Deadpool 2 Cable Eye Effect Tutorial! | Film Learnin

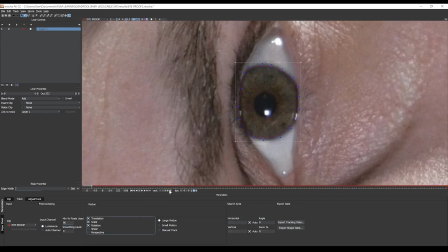(4:27)
We're gonna turn off shear from our tracking data, and then finally, we'll hit the track button and let Mocha do its thing.
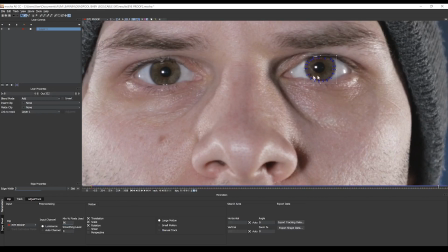(4:37)
Okay, track is done. Now I'll just have a look to see if there are any frames that need adjusting.
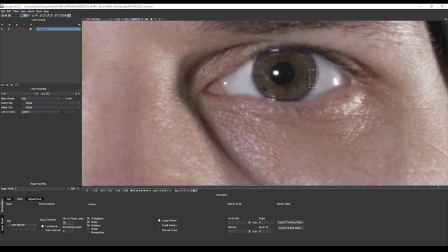(4:42)
Yep, now I'm just gonna adjust the spline here. And maybe here.
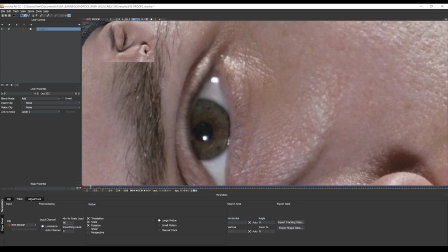(4:51)
And when I'm done, I'm just gonna move back before our start frame, and then I'll just readjust that start point now. And from there, I'm going to hand animate the place of the spline. This is just sort of guesstimating where the center of the eye might be.
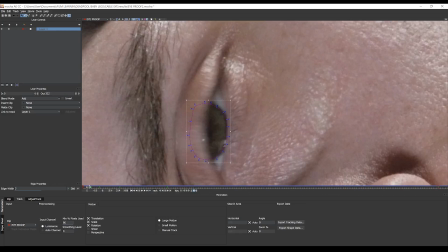(5:06)
I mean, this isn't totally necessary, but I'm gonna do it anyway just so our entire video has track points.
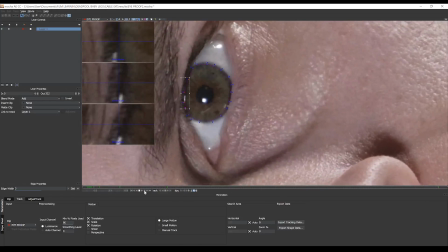(5:14)
Okay, so we have our track all done. Let's send this back to After Effects.
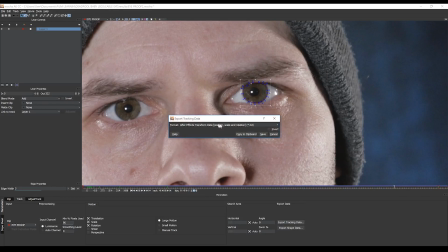(5:18)
We'll head down here and from the tracking menu, I'm gonna select Transform Data and hit Copy to Clipboard.
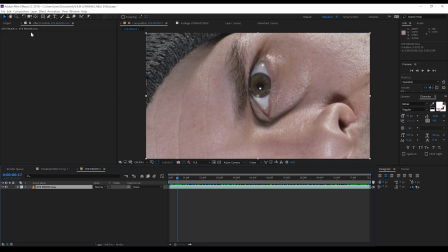(5:24)
Head back to After Effects and our first step is to add a new null object. Let's center that anchor point by right-clicking, selecting Transform, and then hitting Center Anchor Point. Let's now make sure we're on the first frame of our comp, and then we're gonna head up to Edit and hit Paste.
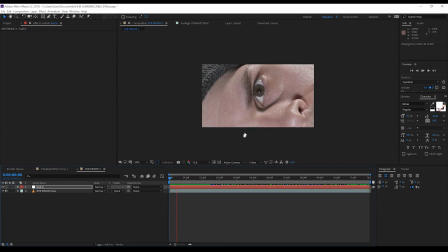(5:42)
Our tracking data has now been pasted onto the null object, and if we scrub through the footage, you can see that null is sticking right on that eyeball. Excellent. So the reason I used a null is a simple one, gang. When we start layering effects on top of the eye, we don't want to be constantly pasting that tracking data every time,
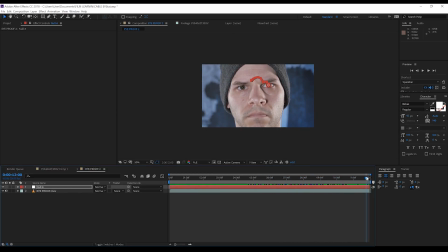(5:59)
especially if we want to add adjustments to that layer, like maybe move the position or animate the scale. By using a null, when we add a new effects layer, we can just put it in place, and then parent it to the null, and it should stick to the eye without issue.
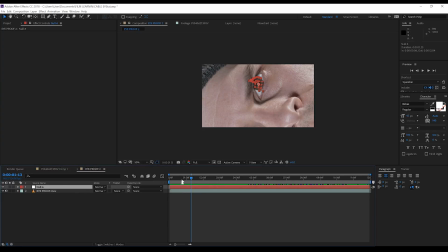(6:13)
Cool, huh? Now my next step is a pretty easy one. We're just going to quickly dilate that pupil so that it reacts when the eye is open. You've seen this in shows many, many times. You have a close-up of an eye, the eye opens, then the pupil dilates quickly as it reacts to the light.
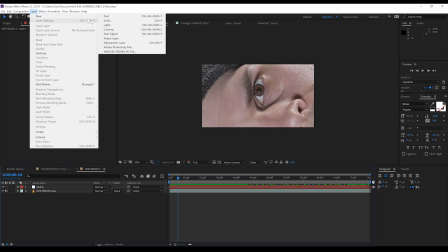(6:28)
So let's do that. Head up, add a new adjustment layer, we'll then head to Effect, Distort and add Liquify.
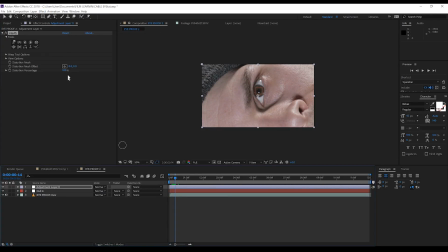(6:36)
And then I'm going to grab the Bulge tool. Let's then make that pupil a big booty bitch.
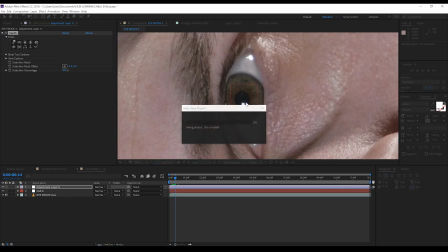(6:42)
Woohoo!
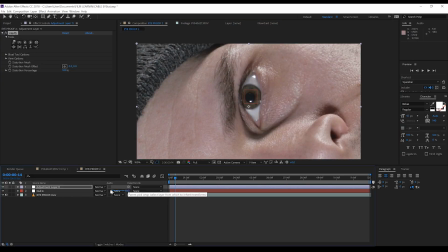(6:47)
There we go. Let's now parent this layer to our null. Next, we need to shrink that pupil back down again. Now to do this, let's firstly hit the stopwatch on distortion percentage. We'll then skip ahead, say 4 frames or 3, whatever, and then we'll change that value back down to 0.
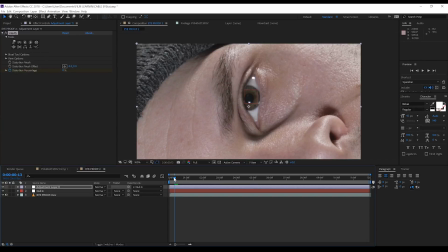(7:04)
Let's then trim those first few frames until the eye starts to open right here.
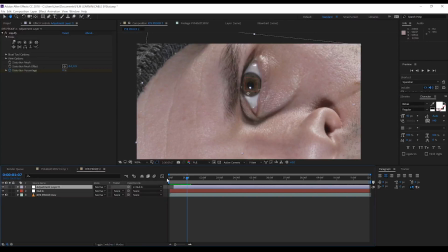(7:09)
And if we scrub through the footage, you can now see we have that sweet pupil dilation effect going on. Next up, it's time to add our robot eye lens. Let's head over to the project window, grab the file called eyeball that was in your download pack, and let's drop that into our comp.
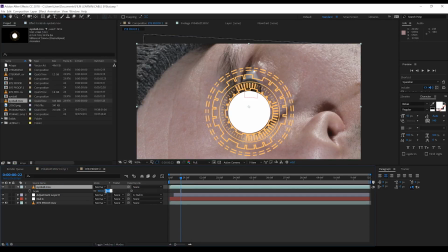(7:24)
Let's firstly scale it down. Now, guys, mine looks pretty good at 17%.
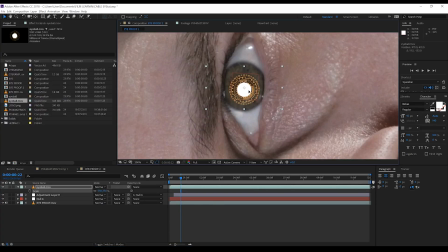(7:29)
I'll then position it into place. And then, of course, I'll trim it to begin when the eye is first opened as well. And I'll follow that up by parenting it to our null object. Now, since our pupil dilates, we need to animate the scale to match our pupil's movements.
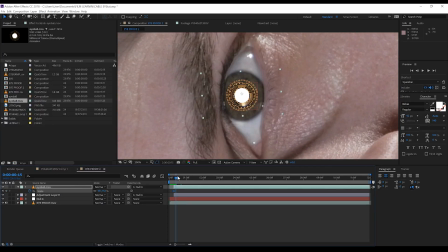(7:47)
So let's do that. Let's hit the stopwatch on scale, head forward those 4 or 3 frames, and then shrink our scale to, say, 12%. Now I'm then going to move forward, say, 2 more frames and put it back up to 14% just to give it a bit of natural bounce.
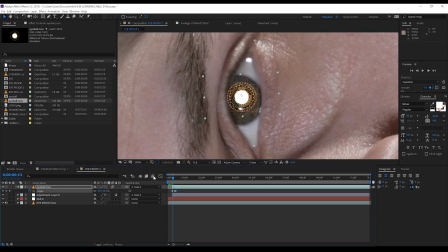(8:03)
I'll then turn on motion blur for the comp and the layer, and the next step with this layer is, well, I'm going to hit T and I'm going to bring the opacity down to around 50%. The eyeball sort of sticks out terribly at the moment and that blends it in a little bit better. Last step, let's head to Effect, Stylize and add Mosaic.
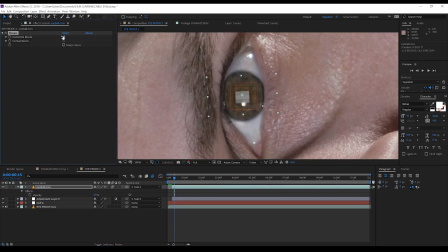(8:22)
Now it's a robot eye, so I just wanted to give it a little bit of pixelation just to sell the idea that it's digital. So I'm just going to set these both to 170 and 175 respectively. Now it is subtle, but I think it's just something that I'd like to put in there.